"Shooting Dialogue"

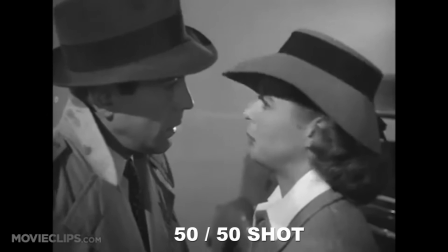(8:26)
This extended 50-50 shot invites us to compare and contrast their fates in the film,
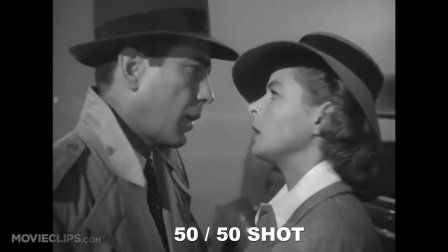(8:31)
and to contemplate their relationship to each other, that they are together for this moment, and yet soon to part,
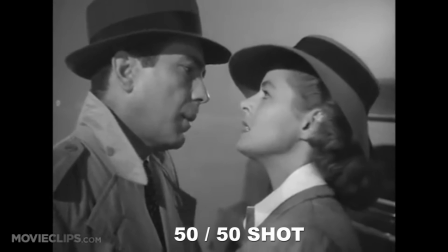(8:37)
possibly forever.
Richard, no one. Now, you've got to listen to me. You have any idea what you'd have to look forward to if you stayed here?
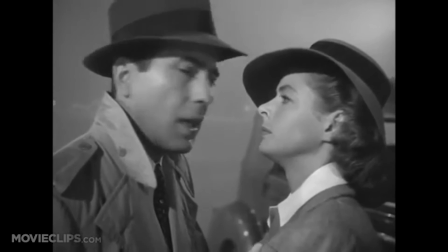(8:44)
9 chances out of 10, we'd both wind up at This quick medium shot of Captain Renault provides a brief comic relief from the tension,
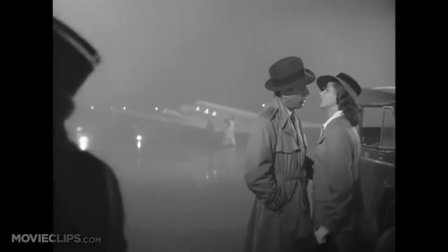(8:50)
at the same time as it reminds the audience of the high stakes of the situation.
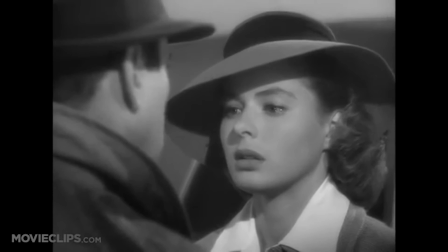(8:54)
This swooping crane shot seems to serve the purpose of elevating the romantic tone of the scene as the implications set in.
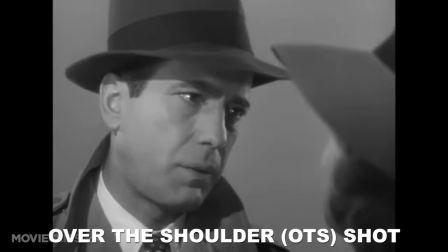(9:01)
These over-the-shoulder shots serve to stitch Rick and Ilsa together, and thus heighten the paradox of the scene,
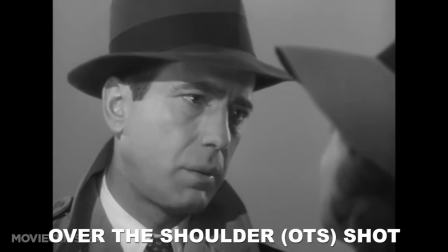(9:07)
which is that the most loving and brave thing Rick can do for Ilsa is to send her away.
Until you came to Casablanca.
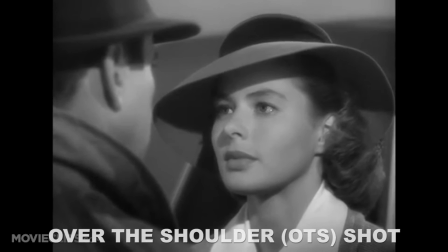(9:13) We got it back last night. When I said I would never leave you.
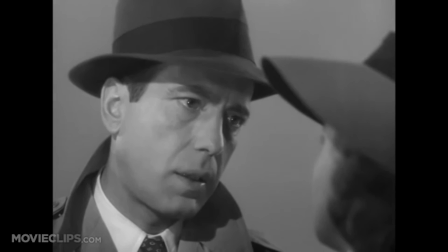(9:18) And you never will. But I've got a job to do, too. Where I'm going, you can't follow.
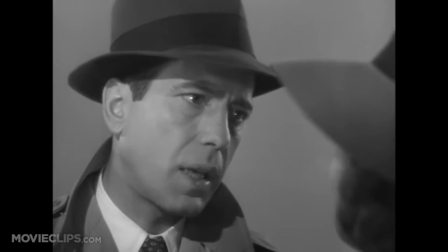(9:24) What I've got to do, you can't be any part of.
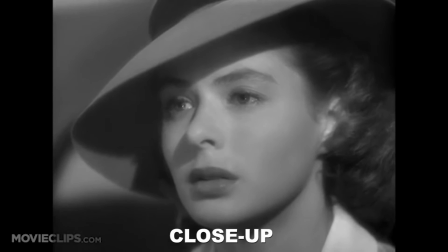(9:25)
And this is the stereotypical close-up of classical Hollywood cinema, which serves the dual purpose of getting the audience to savor Ilsa's torn emotions,
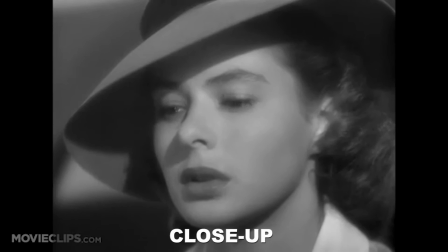(9:34)
and to simultaneously exalt the film medium's potency in its depiction of female beauty.
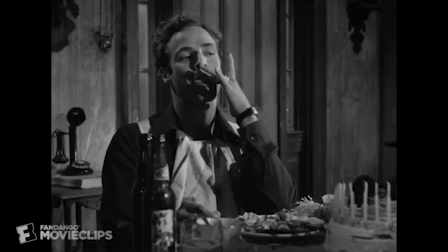(9:41)
So you can see now that although basic dialogue scenes seem very simple to the viewer,
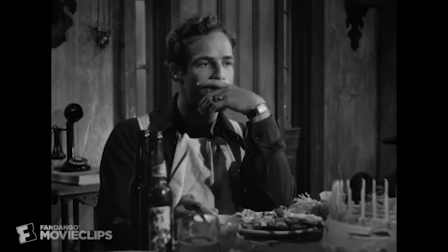(9:46)
there's a lot going on behind the decisions about how they are constructed. Now that we've learned the rules,
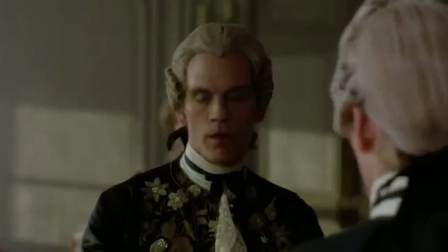(9:51)
let's remember that rules are made to be broken. It's not that we'll get in trouble for breaking the rules, it's just that we'll upset the expectations of the audience.
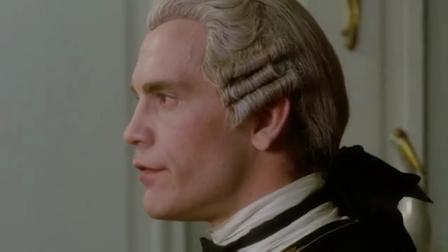(9:59)
Sometimes that's what you want to do, and sometimes it isn't. So get out there and shoot some dialogue scenes.
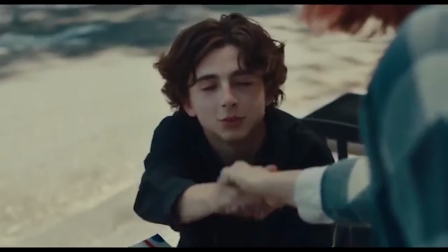(10:06)
Remember, the road to artistic glory is paved with all the mistakes you have to make.
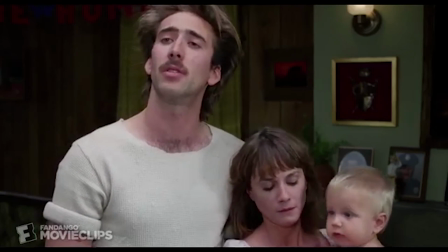(10:10)
The sooner you get started, the sooner you'll find yourself a capable and expressive artist in the cinematic art form.
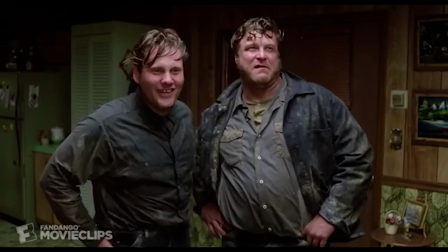(10:15)
Or should I say, A cinematic wizard.